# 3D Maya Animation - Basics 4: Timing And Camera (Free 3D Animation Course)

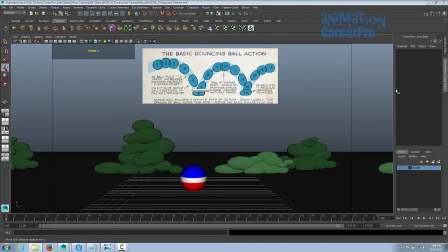4s
Hey, this is Flash Basics 4, Timing and Camera. Alright, last class we covered some timing, slow ins and slow outs, and some stretch and squash. In this class we'll do this again, but this time we'll follow a path of action with the ball bouncing through space,
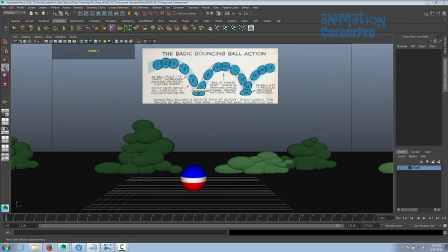20s
and then edit this in the graph editor, and we'll also do a camera move to follow the action. So you'll open up your project file and you'll notice the ball is here, and we added in some background elements just so we can see the camera pan a little bit better.
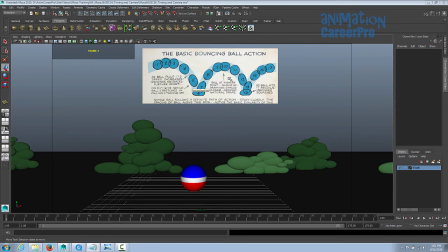35s
And there's a reference file in here for you. It's a little snippet from Preston Blair's cartoon animation book. It's a really good reference. It's old school, but there's a lot of great stuff in there to reference.
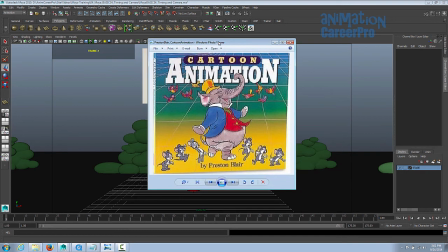46s
This is what the cover of the book looks like.
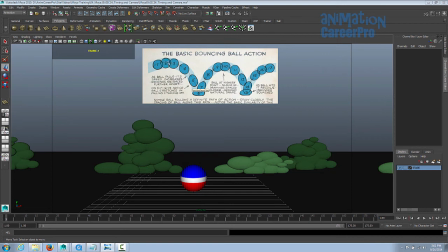49s
If you take a look at the action of the bouncing ball, you'll see that how the drawings are spaced closer together at the top of the arc for the bounce, and this causes the action to move slower. And then as it starts to accelerate toward the ground, the drawings get further and further apart until it impacts the ground.
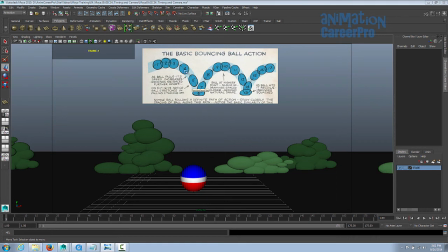65s
The drawings being farther apart causes the animation to move faster, and at the same time as they're getting farther apart, the ball is starting to stretch, giving us that impression of that it has weight to it. And then further demonstrating that feeling of weight, we squash the ball on impact. And we're going to do the same thing as last class. We're going to give it a bit of a moving hold just to add a little bit of springiness to it.
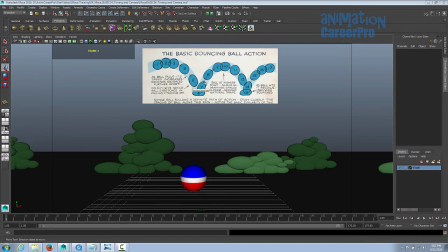84s
And then when it launches up into the air, it stretches again, and then the same thing happens over again. The drawings are spaced farther apart, causing the motion to be quick, closer together, slower, faster, and over again. We're going to have our ball decrease in height though. It's doing it here too. The arc of the bounce here is higher and then it's a little bit lower.
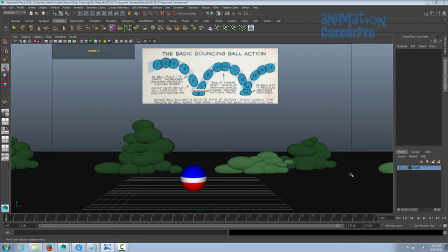103s
Ours is going to decrease the height of the bounces until it comes to a rolling stop, and we're just going to settle at the end. So this reference is just here for your own reference. You can select it, put it on a display layer. I'll just do this for you. We'll name it. And you can shut that off if you like.
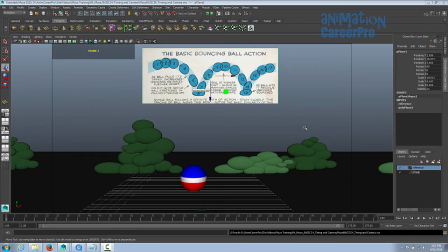122s
Alright, so the first thing we're going to do before we start animating is we're going to lay out the scene. That's just something that somebody in the layout department might do in an animation studio.
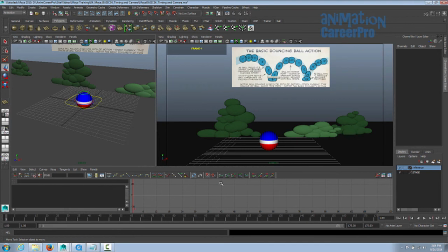130s
Basically, they place all the characters and objects in the scene within the camera view. Just very basic animation, and they place the camera. They'll do any camera moves that occur in the scene as well. Let's do the camera first. Alright, so I'm going to open up my outliner.
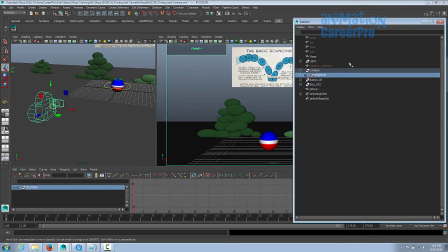146s
Remember to expand the camera, use the position control, and we'll just zoom right out in the perspective view so we can see the entire stage.
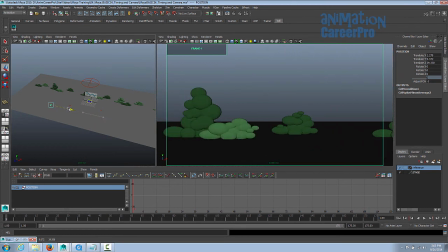154s
We'll start at one end and end at the other. So there's the end. Make sure the end isn't, make sure we don't see the end of here of this. It probably doesn't matter in if you're going to render it, but just for posterity we'll just set the camera here,
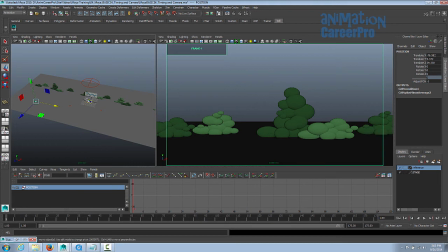169s
and make sure we're on frame 1, and we'll set a key on that. Let's press S on your keyboard, set a key for the camera pause. And then let's estimate how long this should go on for. So I'm just going to hit play, and we'll watch this.
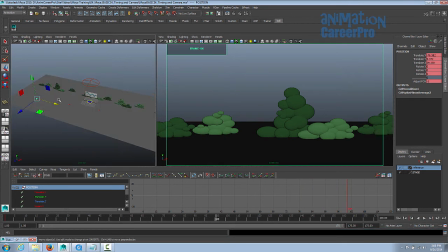186s
Let's just go to frame 100 and go back into your perspective view, and we'll just drag this camera, slide it over an X, and we'll just go to the other end here, somewhere around there. So once we've done that, we keyed everything by pressing S. Doesn't really matter.
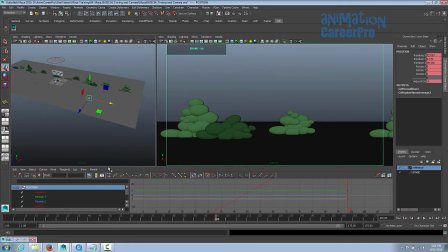203s
I like to just key everything just in case I need to manipulate another channel.
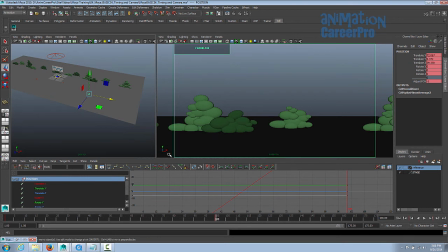208s
We just move this in X. That's all we're really concerned about. And you can see in the corner here, your X-axis is your right and left, as usual. As we discussed before, we're always looking at our stage. We're looking into the Z-axis. So you can see in here the camera's positioned that way. It's oriented along the Z. So this is basically our stage.
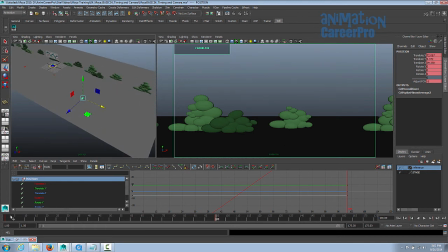226s
Let's think of it that way. All right. So if we scrub over this now, or actually we can just play it. See how fast that is, and I think that's going to be just fine. We'll probably have to adjust it later on, but we're just laying this out.
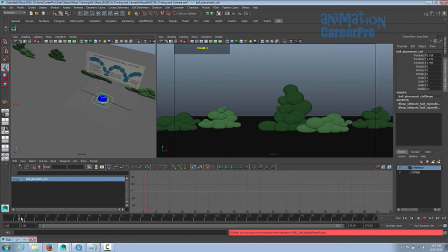242s
It's rough. Alright, so now let's do our ball. Let's go back to frame 1, and let's drag our ball over. Just grab the placement control, this outer square here.